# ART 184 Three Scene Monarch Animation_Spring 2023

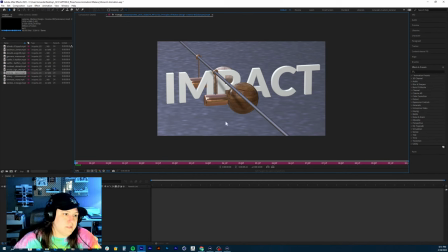(49:19)
But nice, I like the use of the copper and then the wood on the spheres instead of a pattern, using wood there, which has a pattern in it already, right? With wood grain. Looks nice. Let's watch the movement.
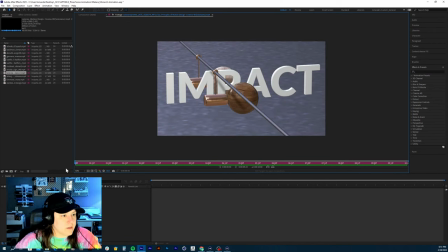(49:38)
Yeah, really good smooth movement on that pendulum swing of the light ball. Let's watch the hammer. Really nice there. The ball.
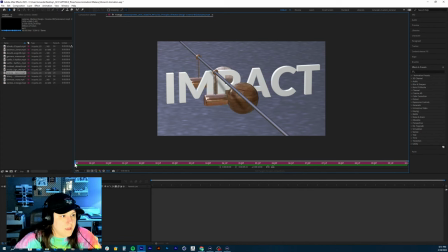(49:53)
Off screen very quickly. Looks really light. And then let's look at the heavy hammer and then the ball. Nice. You could let that hammer hang back slightly on that swing, right?
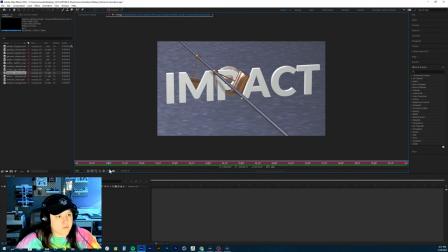(50:08)
Because right now it goes boom and it hits and it goes really fast right there between the bounce. So you could either, if you go into your curves on your F curve and take that specific keyframe where it's moving back and just bring it up in
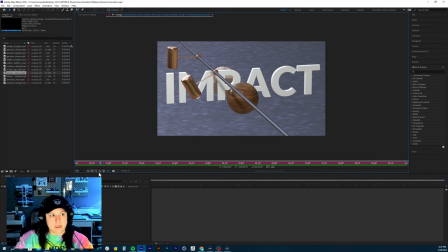(50:23)
vertical space on the graph, then that will increase the position of it, like the rotation height. And it'll give it more. And then I would just take the curves and then pull them out, right? So that expand them a little bit.
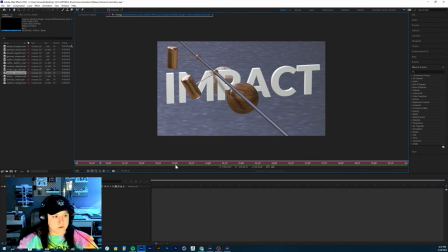(50:41)
So it's just more of a smoother move into each other and more of a smoother look and less of a like real pointy, drastic curve. The ball looks, let's watch the ball. Yeah, the ball looks good.
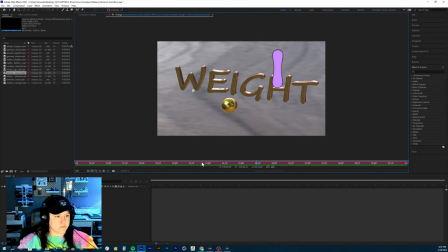(50:57)
Let it continue. It kind of stops rolling really quick. So I would just let the rolling.
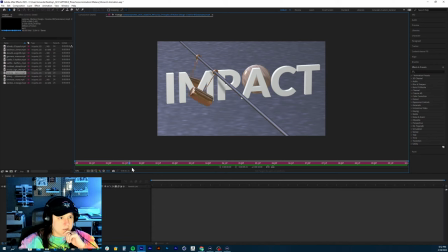(51:03)
I think I would allow the rotation. No, it stops and stops rotating and moving position at the same time. Maybe you could increase the rotation just slightly. Slightly. If you want to. I'm not going to dock you if you don't. And then the weight scene.
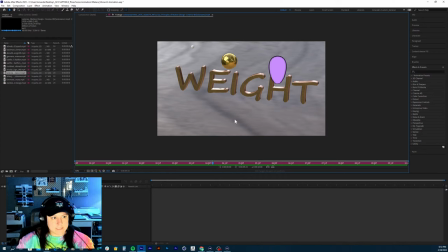(51:22)
Same thing like I said in that first scene. Make sure you change the tiling of the material there and then also to increase the pixel density. So again, how you do that is you have your materials in the material panel. You're going to click on that.
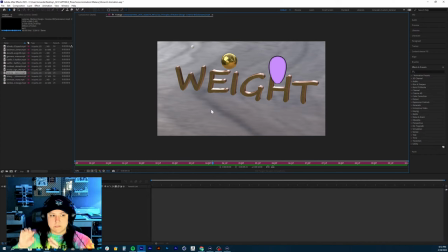(51:38)
And then down in the attributes panel, there's something that says like viewport or view. And you're going to click on that. And then it has that space that you can increase the essentially the resolution of the image, right?
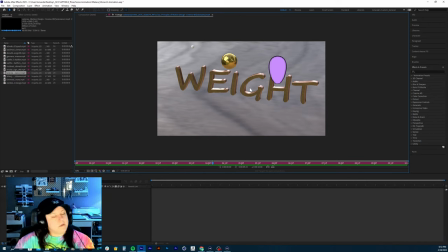(51:57)
This font, I'm not a fan of. I would suggest, I'm not quite sure this one could have been one that was used in the approved fonts. Sometimes there's some weird ones in there,
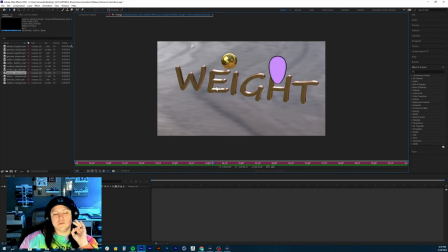(52:12)
but this kind of just detracts from the rest of the overall composition. And so I would just get a nice heavy weighted font, right? Because we don't want the font to be the first thing that we look at. We want really the motion to be the first thing we're looking at. But
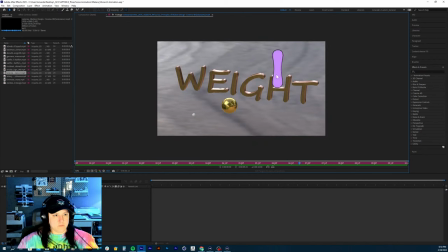(52:33)
let's watch it. Nice squishy movement there on the. Nice. Oh, it's real snappy there. Good job. It just like sucks up like a real quick rubber band.
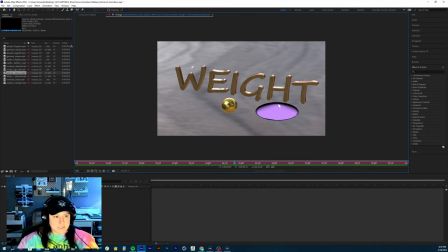(52:52)
Nice job on that. Good job at creating like a nice gradient from here to the black. And then let's look at the ping pong ball.
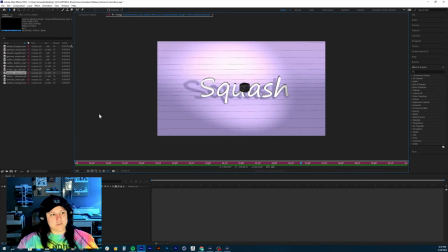(53:04)
Yeah, nice. Continue that bounce and just move it forward so it bounces off screen. So I know I only did a certain, in my example, I only did a certain amount of bounces, and that was because I moved the X position of the ball off screen.
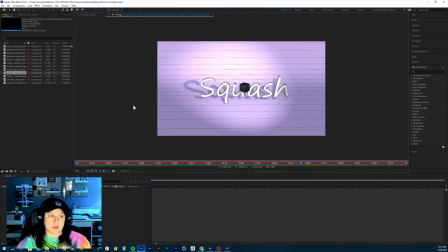(53:21)
So it just implied that the ball continues to bounce off screen. If the ball is going to stay in one place, that's okay.